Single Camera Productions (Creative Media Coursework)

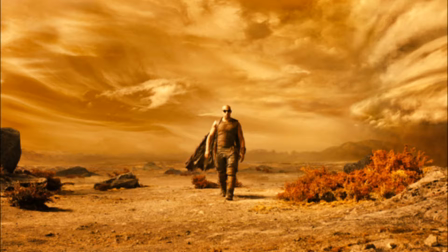(8:29)
For example, when two people are both shown at once while talking or to show a large setting up like a beach.
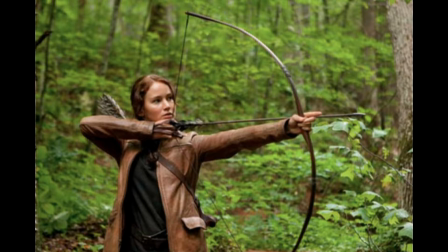(8:36)
Mid shots are used to show a character's appearance in moderate detail, always from the waist up. It gives a good look at the appearance, emotion, props and stance on the character, all in one shot.
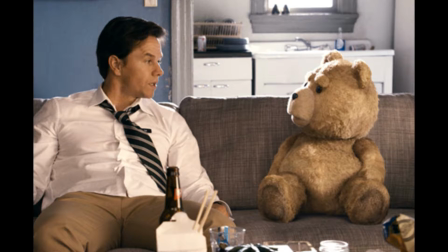(8:46)
A two shot consists of two characters together. It usually presents a relationship to the viewer, be it intimate, friendship or family, and sometimes even presents a relationship between enemies. It is often used at a significant moment between the two characters, such as a conversation or to increase dramatic effect.
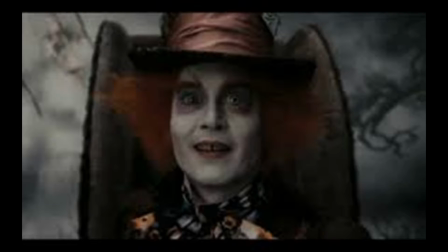(9:02)
A medium close-up is a shot which comes halfway between a mid-shot and a close-up. It puts the focus heavily on the subject, focusing the viewer less on the surroundings. It gives us a good view of the facial expressions and is often used in dramatic introductions of characters.
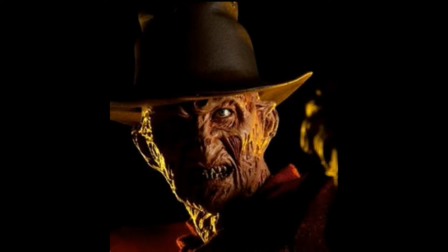(9:16)
A close-up shot is a shot taken a short distance away from the subject. It is used for a variety of reasons, for showing the emotion in a character's face, or to present detail in a particular feature.
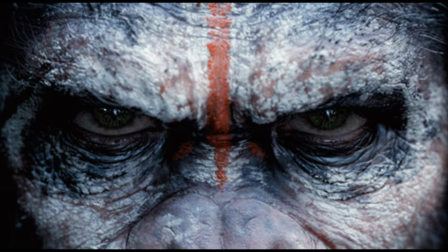(9:27)
Extreme close-ups are a shot taken inches from the subject. It is often used to show very subtle changes in someone's expression or demeanor. For example, a bead of sweat or slight twitch. It can also be used to simply give us a closer look at a feature.
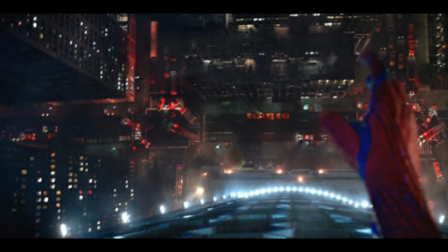(9:40)
Point of view shots are used to make the viewer feel like they're in the shoes of a particular character, as the shot involves the camera being positioned where someone's eyes would usually be, giving us a view of their perspective.
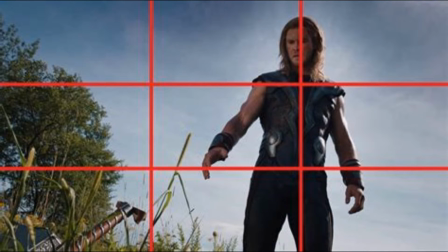(9:51)
The rule of thirds in media is where you picture a grid of nine squares on the frame and try to position the subject at any of the four centre corners.
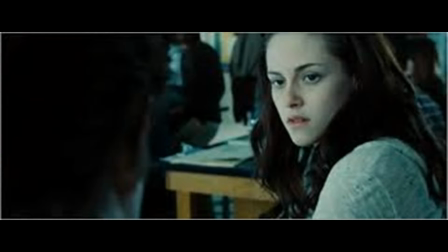(9:58)
Over the shoulder shots are shots which are taken from over a character's shoulder. They are usually used when two characters are having a conversation. Eye level shots are taken from the height of a character's eyes, as if they are looking straight at us, making the viewer feel like they are really in the scene. To do this, the actor looks straight into the lens.
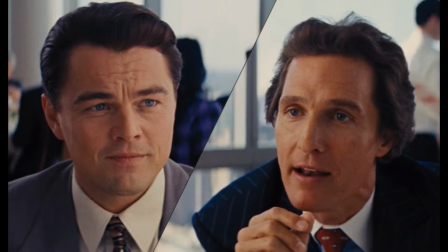(10:16)
A shot reverse shot is a shot which shows one character looking at something, then cuts to another person looking the other way. This This tells us that they are talking or at least looking at each other. It gives us a good look at their faces.
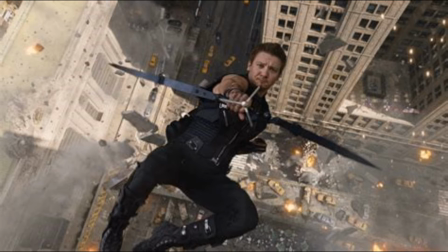(10:33)
A bird's eye angle positions the camera high up, directly above the subject, looking down. A high angle positions the camera above the characters.
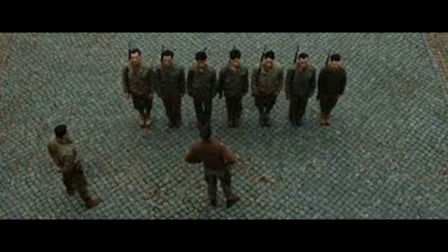(10:41)
It is used for lots of different reasons, sometimes just for a new perspective on a large subject, to present the characters as weak or powerless, or to show a sense of unity.
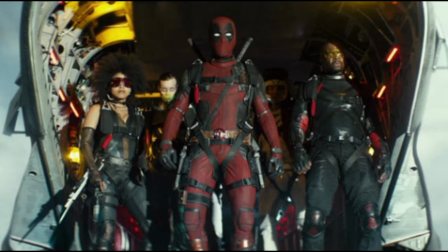(10:50)
A low angle positions the camera below the subject. It is used to present dominance, power and strength. It can also be used to show a character as aggressive or ominous.
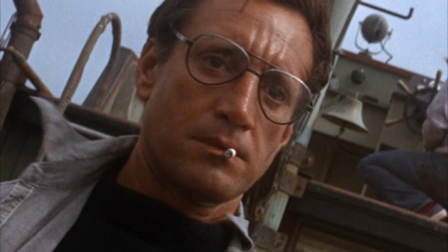(10:59)
A Dutch tilt puts the camera at an skew angle, making the viewer feel uneasy or even ill.
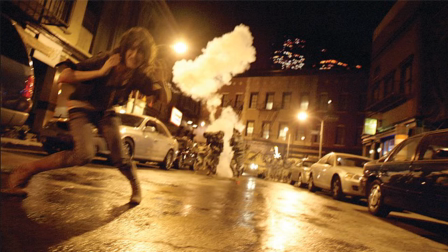(11:04)
A handheld camera is a camera which isn't shot on a dolly or tripod. The cameraman holds onto the camera himself. This can be used to give a documentary, unprofessional feel, as it produces unfocus and sway. Sometimes the camera is held by the actors themselves, the best example being the monster movie Cloverfield.
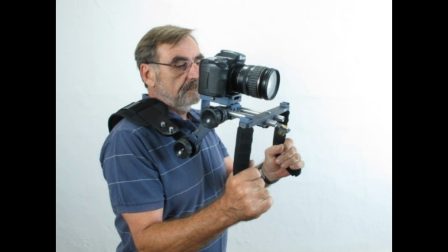(11:21)
A shoulder mounted camera is still less sturdy than the dolly or a tripod camera, but allows the camera to move with less sway than the handheld, the position can be adjusted allowing easy operation.
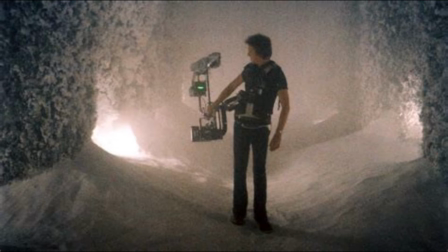(11:30)
A steady cam is a type of stabilising equipment for cameras. It isolates the cameraman's movement allowing for a smooth shot.
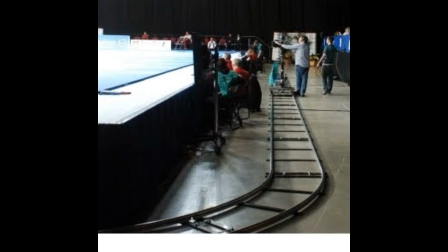(11:37)
A track is used when you know exactly where you want the camera to move in a path. It locks the movement to a specific path like a train track.
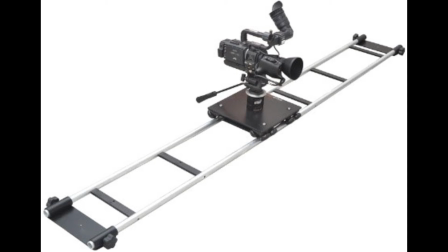(11:44)
A dolly is a wheeled device which allows for a camera to be mounted. It is used to move the camera around smoothly with no sway in the shot.
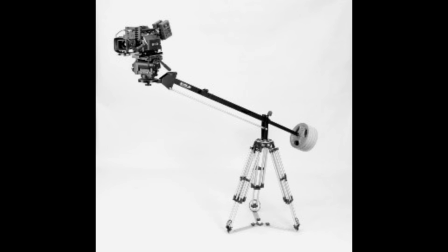(11:52)
A jib is a device through the camera at one end and a counterweight slash camera controls at the other, the balance allows the camera to be easily moved.
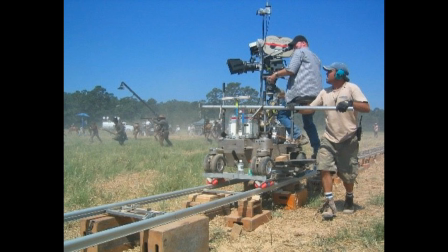(11:59)
To dolly is to move a camera on a dolly in a specific direction. Tracking involves following a moving object slash person with the camera, like someone running.
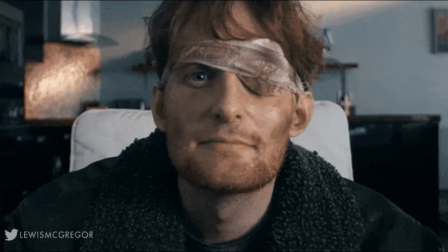(12:08)
The dolly zoom takes advantage of the expected visual perception among the audience. It is an unsettling zoom on the subject while the surroundings generally zoom much slower or vice versa.
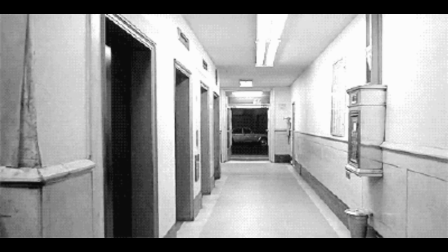(12:18)
Panning is where the camera is turned horizontally in a panoramic fashion to cast a wide view.
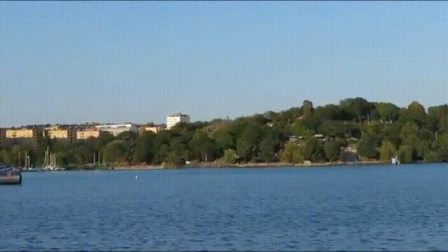(12:23)
When zooming, the shot gets close to the subject during the shot. Focus pulling involves changing the focus while the shot is being taken.